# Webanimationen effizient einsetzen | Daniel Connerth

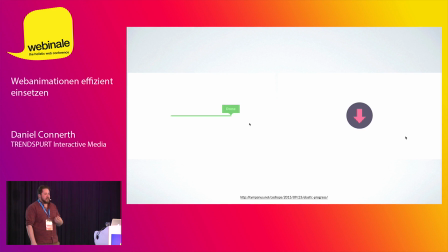(20:15)
Ist mir letztens wieder aufgefallen bei Seiten, wo man halt zum Beispiel kein visuelles Feedback bekommt, wo man überhaupt gar nicht weiß, hat der Download jetzt gestartet oder wie lange dauert es jetzt noch, was ist da eigentlich los und viel kritischer natürlich jetzt diese zweite Situation,
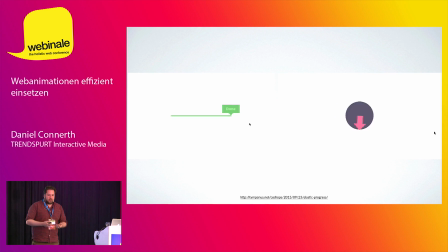(20:30)
was passiert, wenn der Download eben nicht klappt, nicht funktioniert und auch hier wieder, es ist eigentlich auf den ersten Blick, es ist banal, aber für sowas wie eine Brand, wenn man nachher versucht, wirklich aus einer User Experience heraus,
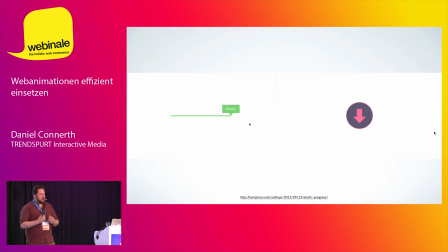(20:45)
Perspektive heraus, sind gerade diese Momente, wo eben die Webseite nicht funktioniert, wo irgendwas fehlt, die kritischen Momente, wo man nachher auch die User richtig verbrennen kann. Und mit solchen kleinen Spielereien kann man da halt wirklich entgegenwirken und dann ist man eher geneigt,
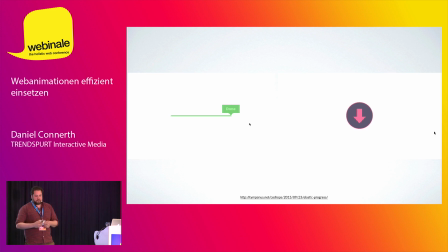(21:01)
als User dem auch zu verzeihen, wenn das halt eben kommuniziert und aufgefangen wird. Das ist so die eine Kategorie.
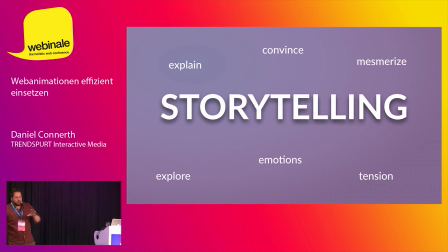(21:09)
Die andere Kategorie, die ich eigentlich ein bisschen spannender finde auch, ist halt die Kategorie des Storytellings, also wenn man es wirklich darum geht, mit Animationen ganze Geschichten zu erzählen.
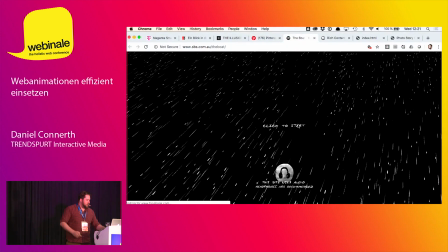(21:20)
Hier mal ein Beispiel auch direkt. Das ist von SBS eine ausgezeichnete Multimedia-Story auch gewesen.
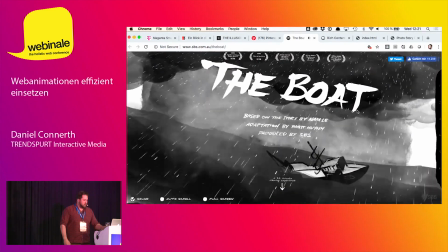(21:29)
Da ging es darum, diese Flüchtlingssituation in der Südsee so ein bisschen zu beleuchten.
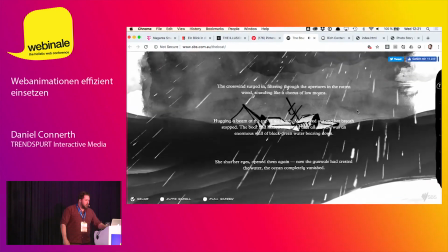(21:36)
Das ist hier so ein Scroll-Eighting, das heißt, ich scrolle hier runter und bekomme hier so Text und das ist eine ganz nette Grafik im Hintergrund.
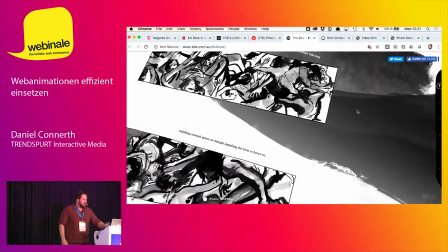(21:42)
Aber ihr seht gleich, wie jetzt hier, ja, da kommt es zum Beispiel, dass dann halt diese ganze Geschichte durch Animation so hin und her geworfen wird,
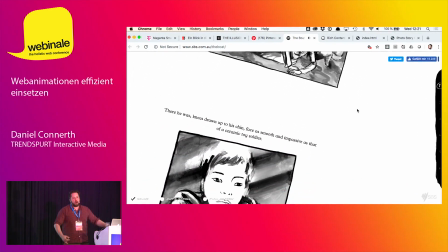(21:50)
um halt eben diese Situation, wie das Boot auf See ist und hin und her schwankt,
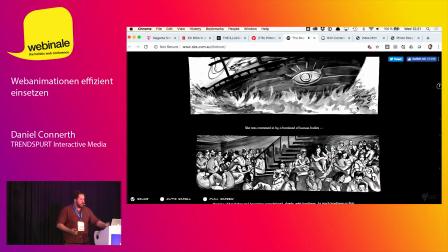(21:55)
dass das damit ausgedrückt wird und dass ich dadurch halt eben als Leser auch ein besseres Gefühl für diese beklemmende,
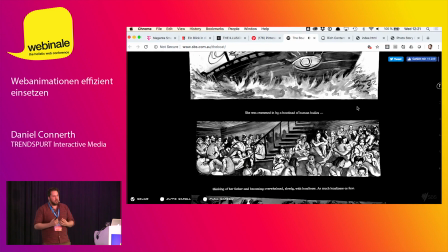(22:05)
bedrückende Stimmung auf diesem Boot bekomme. Also dass dann diese Animation tatsächlich auch ein integraler Bestandteil des eigentlichen Storytellings wird und mich auf einer ganz anderen Ebene inhaltlich auch abholt, als wenn ich jetzt einfach nur einen Text mit Bildern lesen würde.
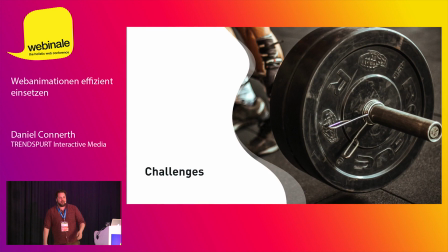(22:23)
Genau. Auch dazu könnte ich jetzt noch zig Beispiele zeigen und erzählen, aber ich mache jetzt mal weiter. Große Frage ist natürlich dann, warum, wenn das doch alles so klar ist, wenn das doch alles so einleuchtend ist und alles so gut ist, warum findet das dann nicht viel mehr statt?
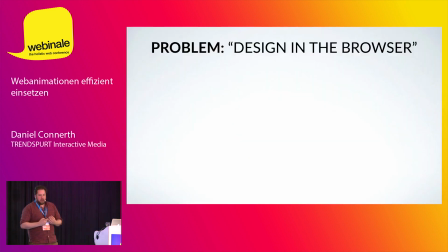(22:41)
Oder wo ist denn verdammt nochmal das Problem? Und eins der großen Probleme ist nach wie vor, dass wir es gerade bei Web-Animationen mit Browsern zu tun haben und Browser,
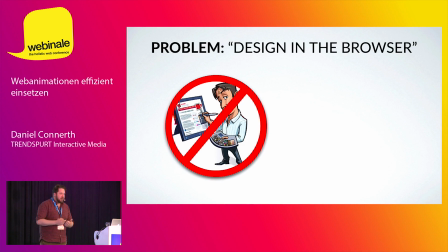(22:54)
auch wenn man von einer Gestaltungsoberfläche vom Web redet, nach wie vor eigentlich keine richtige Gestaltungsoberfläche sind,
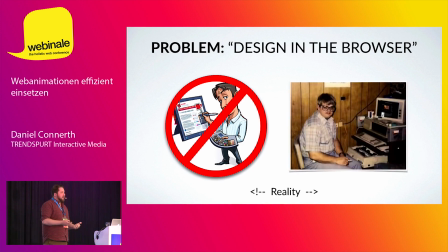(23:02)
sondern im Endeffekt nur Code verstehen. Das heißt, das, was ich da drin mache, muss ich irgendwo in Code übersetzen. Und dann sieht das meistens dann doch so aus, dass ich dann da mit der Tastatur sitze und tippe. Und das sich gar nicht so richtig wie gestalten anfühlt im Browser.
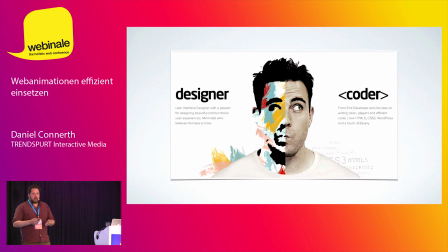(23:17)
Und das ist dann das, wo es dann oftmals dran krankt, weil man für diese Animationen nämlich eben genau diese Expertise aus beiden Welten braucht. Dass man eine Designer-Perspektive hat oder Storytelling-Perspektive hat, Redakteur-Perspektive hat, um eine Geschichte zu erzählen.
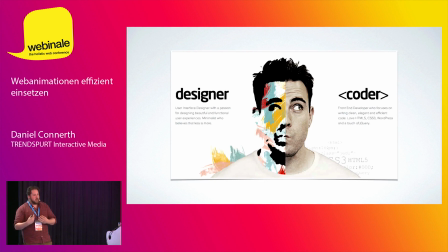(23:34)
Und gleichzeitig braucht man aber auch trotzdem diese Coder-Seite, dieses Code-Verständnis, um das Ganze dann sauber umsetzen zu können.
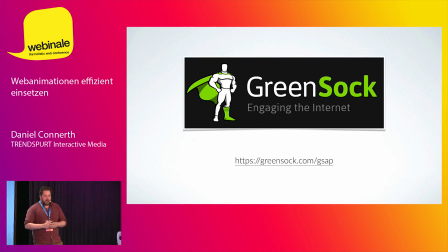(23:40)
Zumindest grundsätzlich erstmal. Da gibt es einen Ansatz, mit dem man das ziemlich gut machen kann. GreenSock, wer von euch kennt es? Ja, so ein paar, viele nicht.
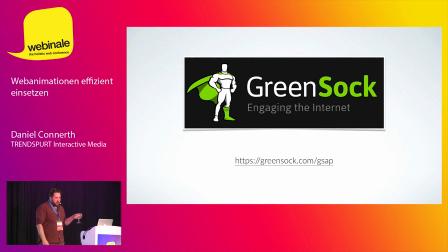(23:55)
GreenSock, oder GZAP kurz, ist eine Animationsplattform, basiert auf JavaScript. und ist eigentlich so die bekannteste, relevanteste, die sich am ehesten durchgesetzt hat an JavaScript-Bibliotheken für Animationen im Web.
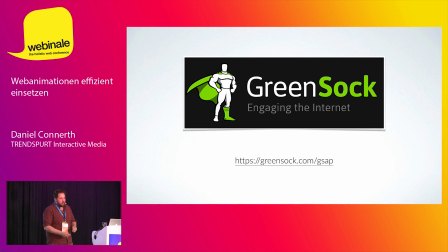(24:11)
Es gibt daneben noch Anime.js und Velocity.js, also es gibt viele verschiedene, aber die sind halt so die stabilsten, die performantesten, die mit den meisten Featuren mit drin.